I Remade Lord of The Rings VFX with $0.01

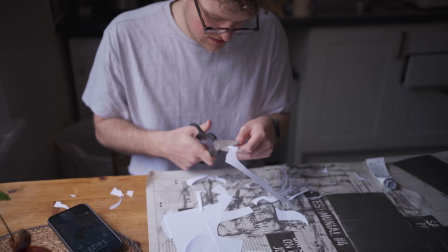Something we attempted to do was recreate the pattern on Aragorn's breastplate,
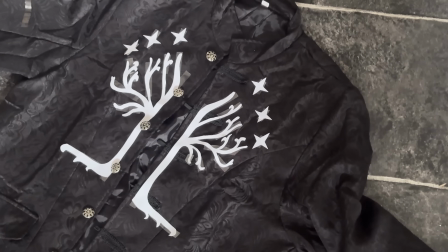and this was one of those things that initially seemed like a genius idea, but as you'll see soon, turned out to be an absolute nightmare.
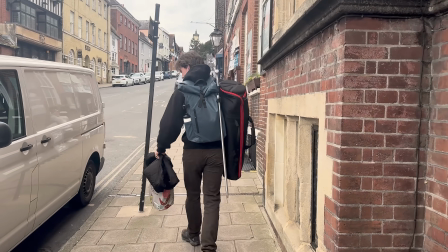And just like that, we were off to the countryside to film this thing. Now if you're wondering where I got this giant foam sword from, you have to believe me, I already owned it.
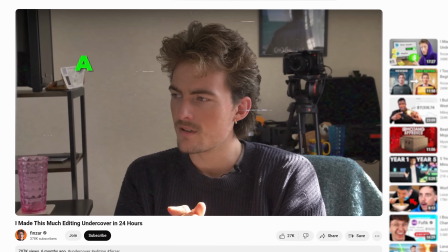I even mentioned it in this video on the outro.
Will he A, buy another pizza? B, buy a medieval foam sword?
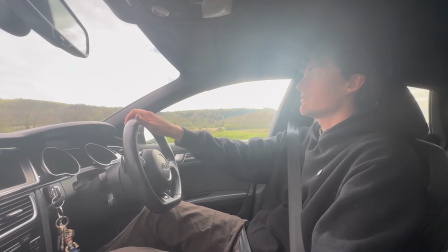I'm just a big old nerd, so put it down to that. Anyways, when we got to the location, the conditions were perfect.
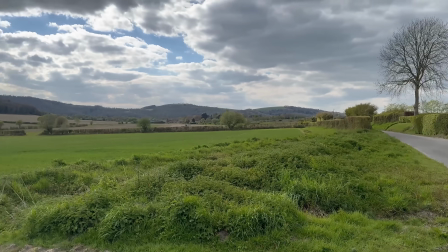And the beauty of this scene is that we only needed to do 2 shots.
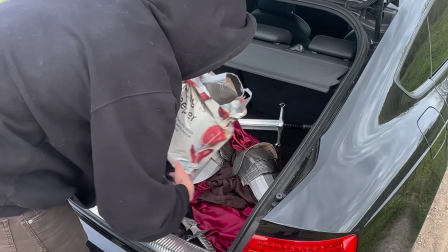Now, interestingly, for this one, I decided to shoot without a green screen, knowing full well I'd be utilizing rotoscoping only to cut me out from the background.
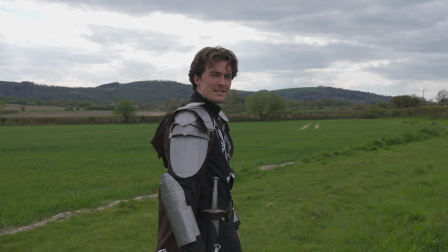The benefits of this were that the lighting on me would match the movie scene a lot better.
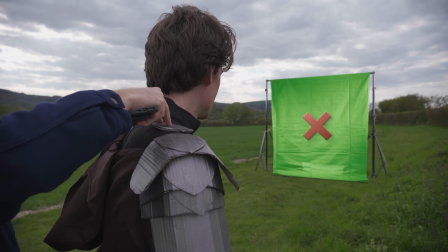Also, we wouldn't need to set up a giant green screen in a public field. we got some nice cinematic breeze. And
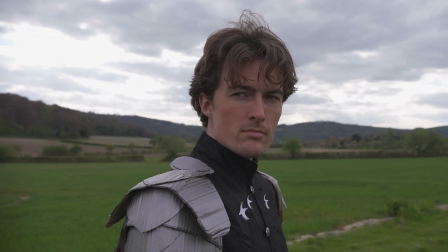There are obviously cons to this choice too, but those are problems for later. Let's film this shit for Finzar.
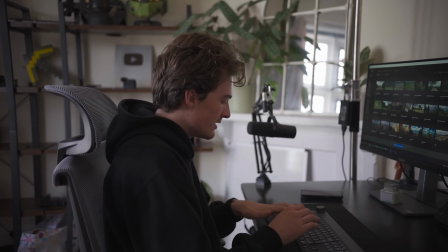And after a successful morning of filming, I was immediately back in the office, bringing all the clips into Premiere Pro and creating a rough cut with the footage we shot.
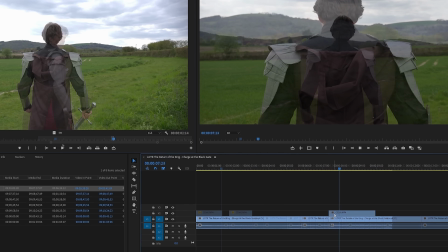Now, unfortunately, like I was saying earlier, some of our ideas didn't quite pay off here.
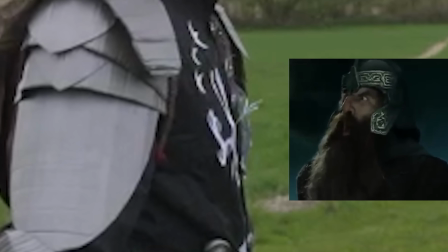Because of the wind, this pattern on Aragorn's chest plate just wouldn't stay on, so I had to cut around that and use clips which didn't have that problem.
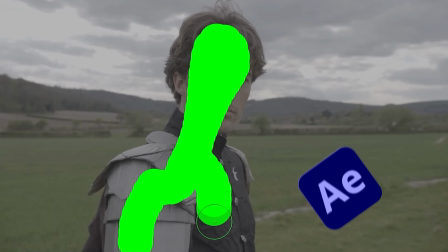And once the rough cut was laid out, I was into After Effects to start rotoscoping. Now, I'm gonna go ahead and do two things here.
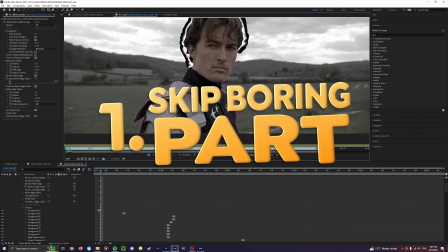Firstly, I'm gonna skip all of the boring rotoscoping which took about 5 whole days to do.
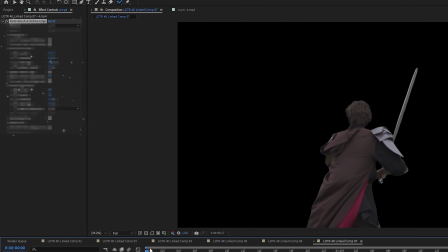Ooh, pink. Oh. And then secondly, I'm going to tell you the best settings for Rotoscope 3.0 that maybe you might find useful on future projects.
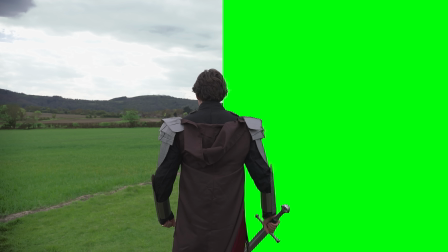It's worth bearing in mind that optimal rotoscope settings will vary depending on where you're shooting and the kinds of scenes they are.
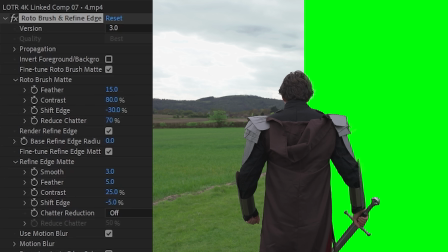But I found this to generally be the most responsive and best looking rotoscope settings so far.
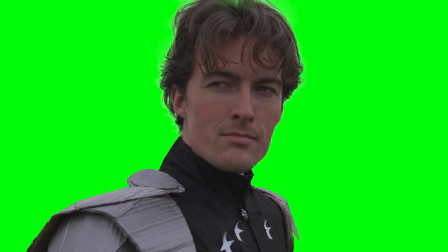So this is what we shot, and this is the rotoscope result. Now it's time to make a background inspired by the movie.
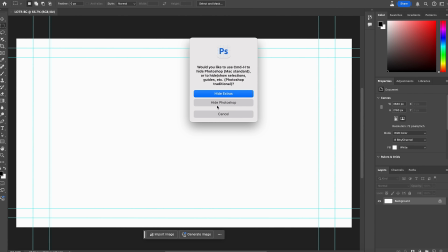Now I did all this in Photoshop using only Adobe's AI software, typing in a prompt and then searching through the results trying to find the best ones.
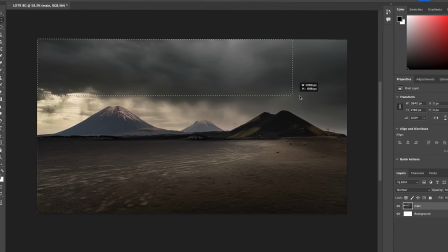The great thing about using AI is that you can just highlight an area and then type in what you want,
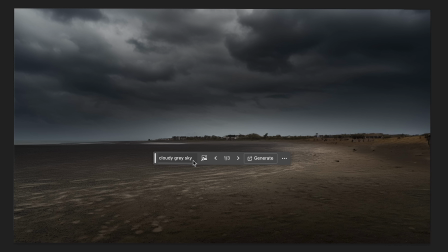and whatever it produces basically matches the lighting of the base image that it's putting itself onto.
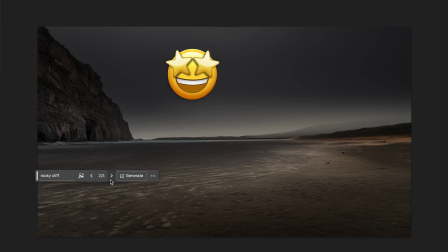So anytime I added a mountain in the background, it looked perfect. And after a few hours of making this background and lots of trial and error, this was the final thing.
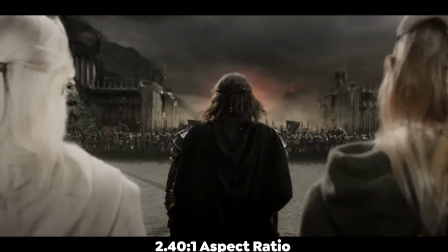And I gotta say, I'm really happy with it. Something I had to keep in mind was just how widescreen the footage is in Lord of the Rings, so I had to make this fit that aspect ratio.
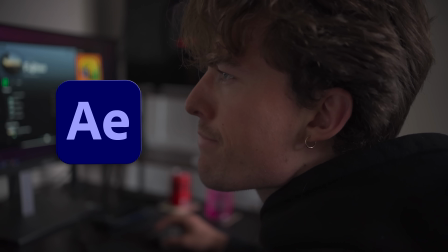And after all of that, it was time to export into After Effects and layer it up. I selected the option that imports everything as separate layers.
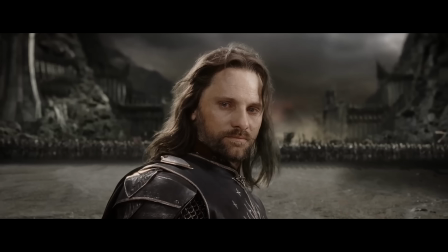That way I could create a 3D environment out of all of those separate images. Now there's only one moving shot in this whole thing, and even then it's not too extreme.
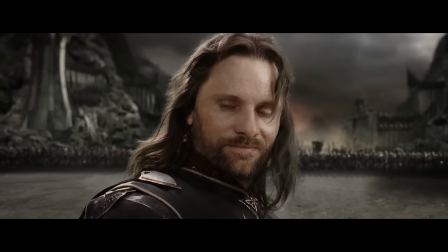But that'll be the last thing that I tackle.
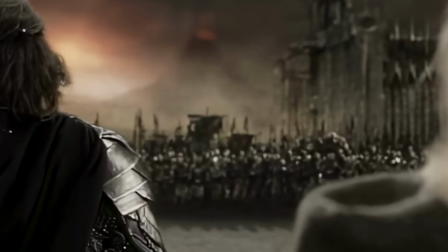So the next thing I focus on is creating the background elements like the moving flags, the smoke, and of course, the thousands of orcs behind me.
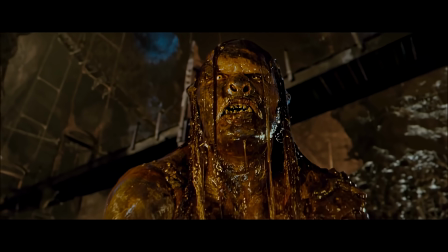Now I'm going to be creating a whole army of orcs, individually animated.
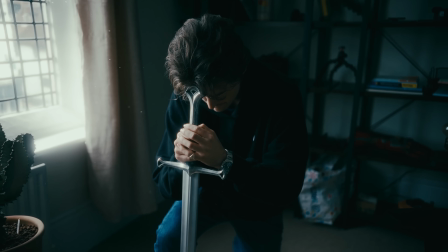It's going to take some real hard work, a little bit of knowledge, and a lot of perseverance.
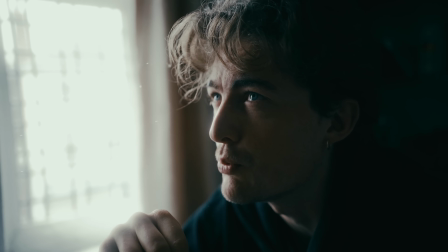I will do right by you, Peter Jackson. But before I do that, I'm going to create some subtle background elements, like the Eye of Sauron and rolling clouds,
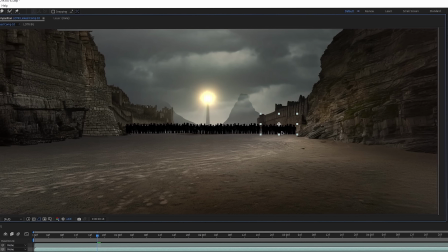and a massive silhouette of a group of people to have behind the orc army to bulk it out.
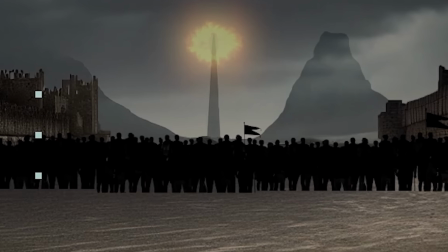I also added some war flags like in the movie, and some smoke rising from behind the army.
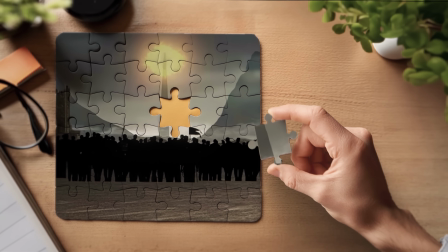And now for that final piece of the puzzle, the individual animated orcs.
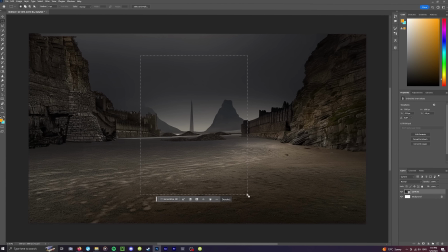So I hop back into Photoshop and I start blasting away on the AI feature again, using the same technique before, using a background that I wanted the lighting to match.
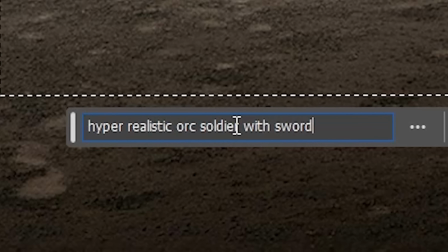Now it's not too much of a problem that they don't look so much like the movie, because they're all going to be blurred out and really far away.
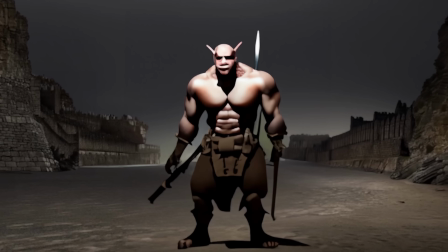But annoyingly, for some reason, Photoshop wants to make every single orc super hunky or very conventionally attractive, which is not what I wanted at all.
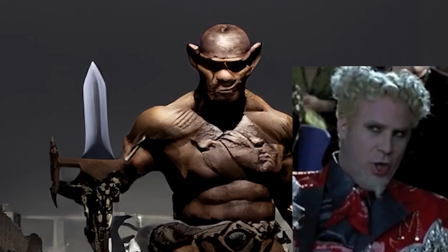That Hansel's so hot right now.
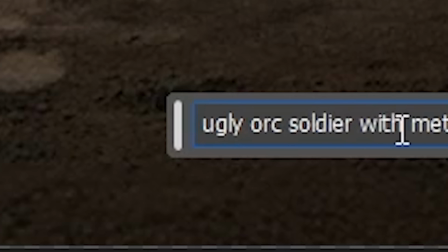So I used prompts like the word ugly, dirty, anything like that, and still Photoshop gives me clean, shiny, hunky orcs.
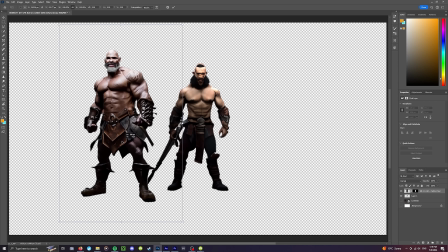So I made 4 PNGs of orcs that I was happy with.
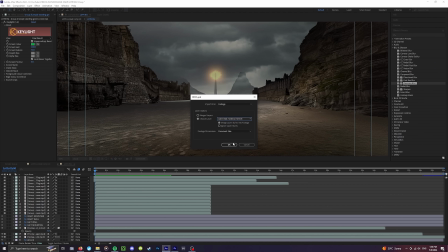I gave them extra bits of armor, and then I brought them into After Effects. To animate them, I used the puppet tool.
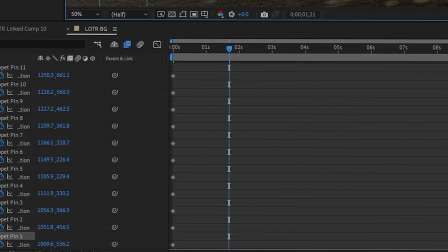I put pins in all of the main parts of their body, and then I started animating with keyframes very subtle swaying motions, just like in the movie.
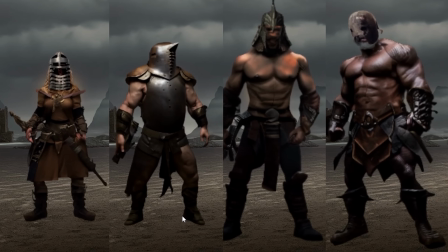This is what they all look like separately. Then after that, I sized them all down so that they're really far away.
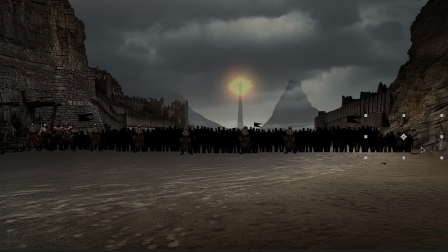I changed the timing of all of them and then dot them across unevenly so that it looks random.
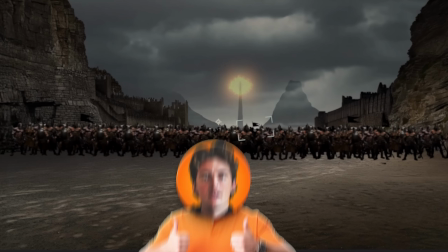And overall, I think it's really effective. One final touch that I'm going to add is the shadows of the orc army.
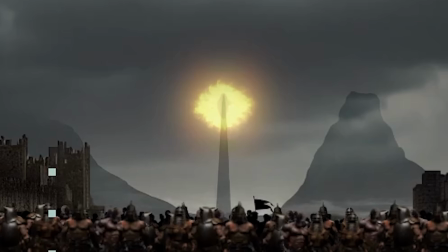Seeing as the Eye of Sauron is emitting a bright orange light, just like the sun, it makes sense to have the shadows coming from behind, like in the actual movie.
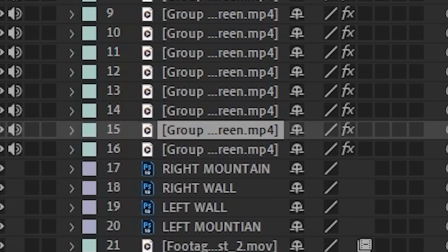So I do that by duplicating the grouped layer of orcs, flipping them upside down,
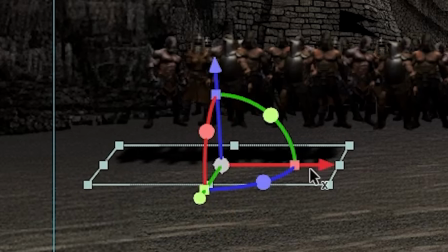changing the perspective so that it's slightly warped and facing outwards, and decrease the opacity. And this is the final look. Once I was happy with the image, I wanted to bring it into DaVinci Resolve, which was something that I did on my Iron Man video.
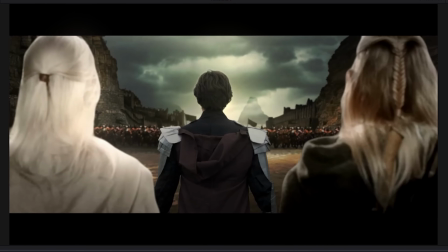The reason I did this was because DaVinci has so many different options when it comes to blending in the footage,
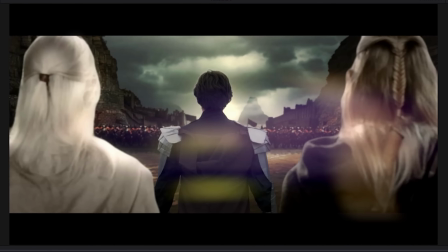especially with the glow effect, some light lens flare, and maybe even some light rays.
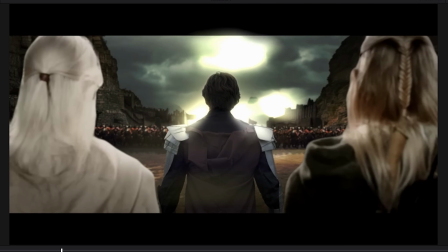And the beauty of this scene is that it lends itself so well to these effects because they're already in the film.
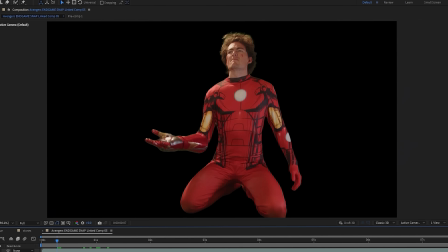The final piece of the puzzle was creating that 3D scene that I mentioned earlier. Seeing as I've had some practice making 3D environments from other videos, this was pretty easy.
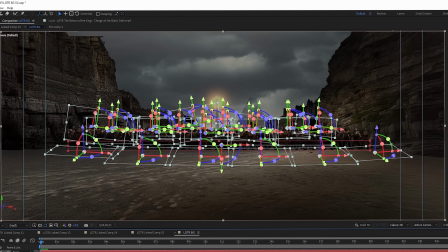I just turned all of these 2D images into 3D planes, and then I sized them up and pushed them really far back to give a grand sense of scale.
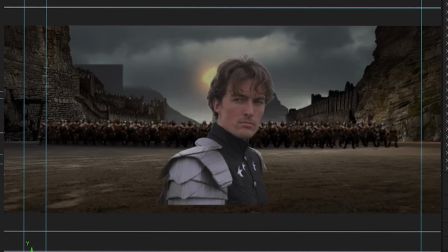Then when everything's set out, I create a 3D camera and manually make the same camera move that I've made in real life.
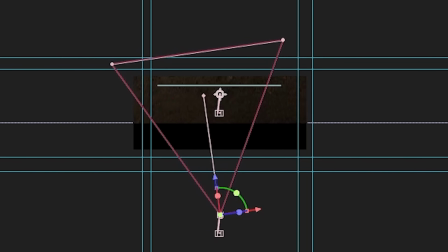Now it's not going to be perfect, but I can create that same general sense of movement that we made with the camera when we filmed. And at the end of it, well, it looked pretty good. Now you guys probably want to see the final product. But I gotta bore you with an outro first. I had a lot of fun, I had so much fun doing this. I hate rotoscoping, okay? It's the worst thing in the whole world. But did I make the greatest scene of all time? I'm really proud of the way that this turned out. There's a little bit of me that thinks that it's just because I'm in my favorite franchise ever that I love it so much. But then there's another part of me which actually thinks, damn, that's pretty good. I like how I did those things. And I think they look pretty effective. All the way from those little characters that I made to the lack of green screen completely, just to match the lighting of the scene. I think it really paid off in just a kind of funny way, in a funny, you know, it's funny, right? It's funny. I think people would like it, right? I think it's a good video. Let me know what you think in the comments. It's over to you, knights and ladies, to decide. Roll the clip!
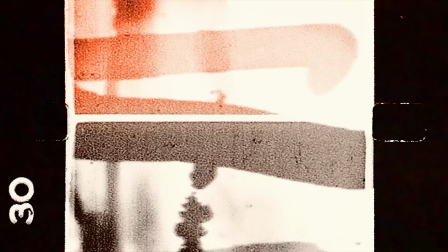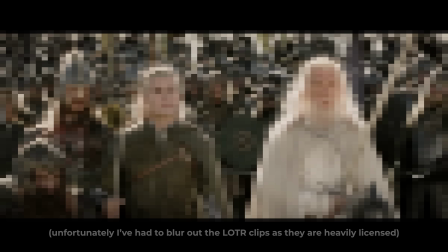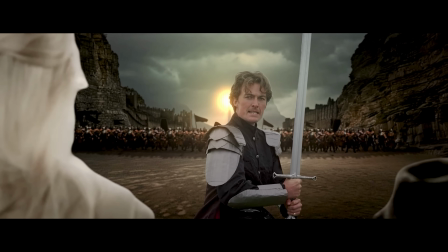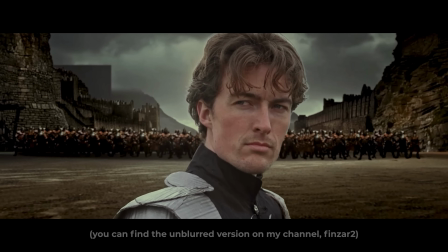For Finzar.